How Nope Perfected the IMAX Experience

Alright, time for my most nerdiest video ever.
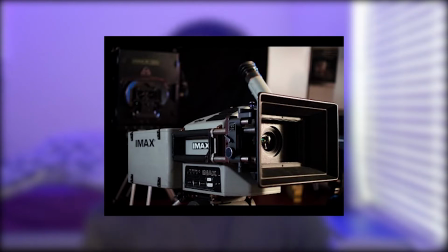So Jordan Peele's newest movie, Nope, was partially shot with IMAX film cameras, giving you more image on the top and bottom of the frame when you go and see this movie in an IMAX cinema.
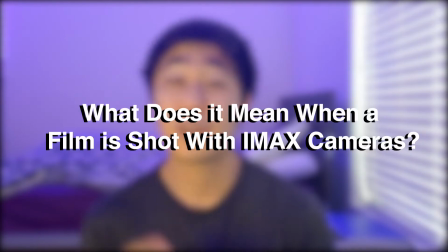And I'm here to tell you why it's worth that extra money. So first off, what does it mean when a film is shot with IMAX cameras?
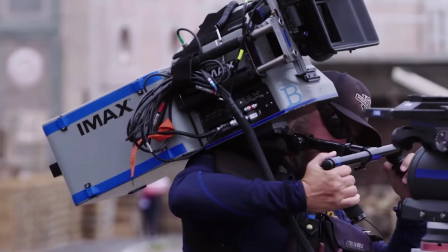Why should you care? Well, basically, these cameras are like these massive devices that can record in an extremely tall aspect ratio with up to 18K resolution. Aspect ratio is basically just how big the picture is anyway, just in case you didn't know. This ends up giving us some of the most beautiful immersive scenes in the business.
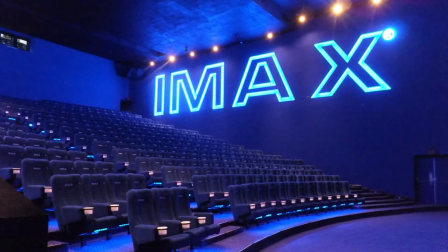But because of how big the image is, it can only project the image in its original aspect ratio and resolution in an IMAX
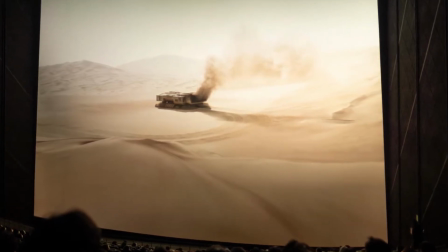theater because those theaters are designed to project that massive image.
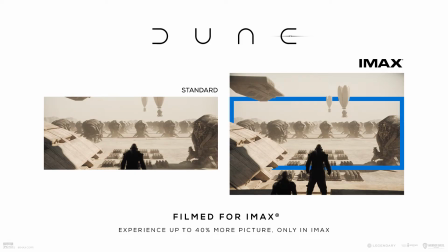However, if you go see a film in a standard auditorium with scenes that were shot with IMAX cameras, you'll get a cropped version of the scene. I'll put a graphic on screen of an example. Most directors who shoot this way use that extra top and bottom for peripheral. An example of this can be found in the works of a guy whose name rhymes with
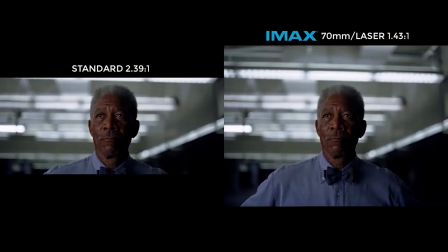Christopher Crowlin. Let's take a look at this scene from The Dark Knight, shot in the IMAX aspect ratio. It'll look crappy on whatever device you're watching it on, but trust me, it doesn't look that way on an actual IMAX screen. Just you gotta trust me on this one. When looking at this image normally, it doesn't look that great.
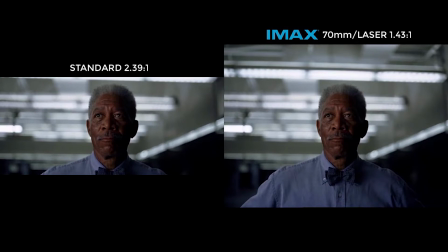You see how you have all this, extra space above Morgan Freeman's head. It's not as tight as it should be. But Nolan uses this technology more to immerse the audience into the film, similar to like a VR experience. You're not exactly supposed to look or notice the extra space, but instead keep your focus on Morgan Freeman or whatever the focus of the scene is.
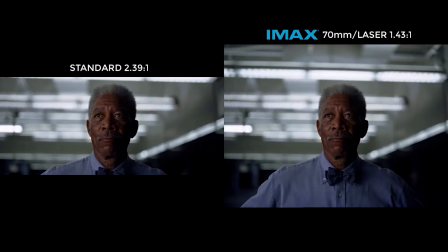Just mentally recognize that the extra space is there, and the idea is that it will draw you more into the movie. And because of how big the screen that it's being projected on is, you're likely to not even notice the extra space because your entire field of view is being taken up by the screen. Once again, the whole VR thing. Now, most directors don't shoot the entirety of their movies with these cameras for a few reasons. For one, they don't record very long. They only record for about like 3 minutes, I think, and they take forever to set back up. Two, they're big and heavy. So that sucks. And three, they sound like this when they're running.
Action.
So because of that, if a director wants to shoot with an IMAX camera, they need to pick and choose which scenes they want to film in that aspect ratio, and then shoot the rest of it with a standard normal camera, whatever they need. They need to ask themselves this question: what will benefit the most from that immersive experience? Okay, now let's get into Nope. First off, I love this film. I thought it was a fantastic summer blockbuster movie, reminiscent of something like Jaws or even Jurassic Park in a few moments, but more visually disturbing. It's really exciting, intense, but also a lot of fun. I think you guys should go out and see this movie ASAP in IMAX or not. But underneath it all, it's a film about spectacle and tragedies and our addiction to these types of things. We want to, film these things and, go viral with it, especially in our day and age of, social media and TikTok and YouTube and Instagram and all of this. So it makes sense that the scenes involving some kind of spectacle or tragedy would be shot with an IMAX film camera. However, Jordan Peele and cinematographer Hoyt van Hoytema do something really interesting with the extra frame. Also, if I use any clips from the film, they will all be in the standard aspect ratio, so you might not fully understand what I'm talking about, but Universal hasn't released any IMAX footage from this movie, and I'm not gonna go back and record the whole movie from the theater. That's illegal.
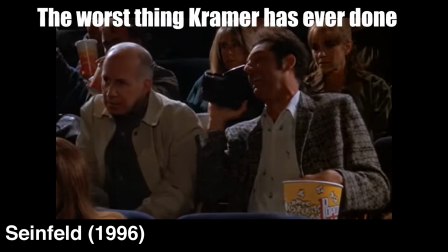The French guy fell off his bike. Oh man, that's precious.
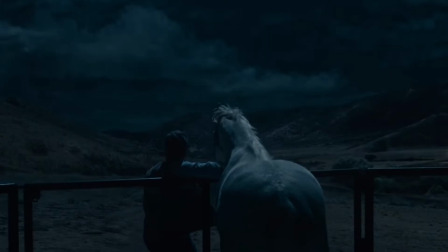But anyway, back to what I was saying. Scenes where Daniel Kaluuya's character OJ is running away from something in the sky, for example, are usually shot in IMAX. It's in those moments where the taller aspect ratio is no longer peripheral, but an active part of the viewing experience.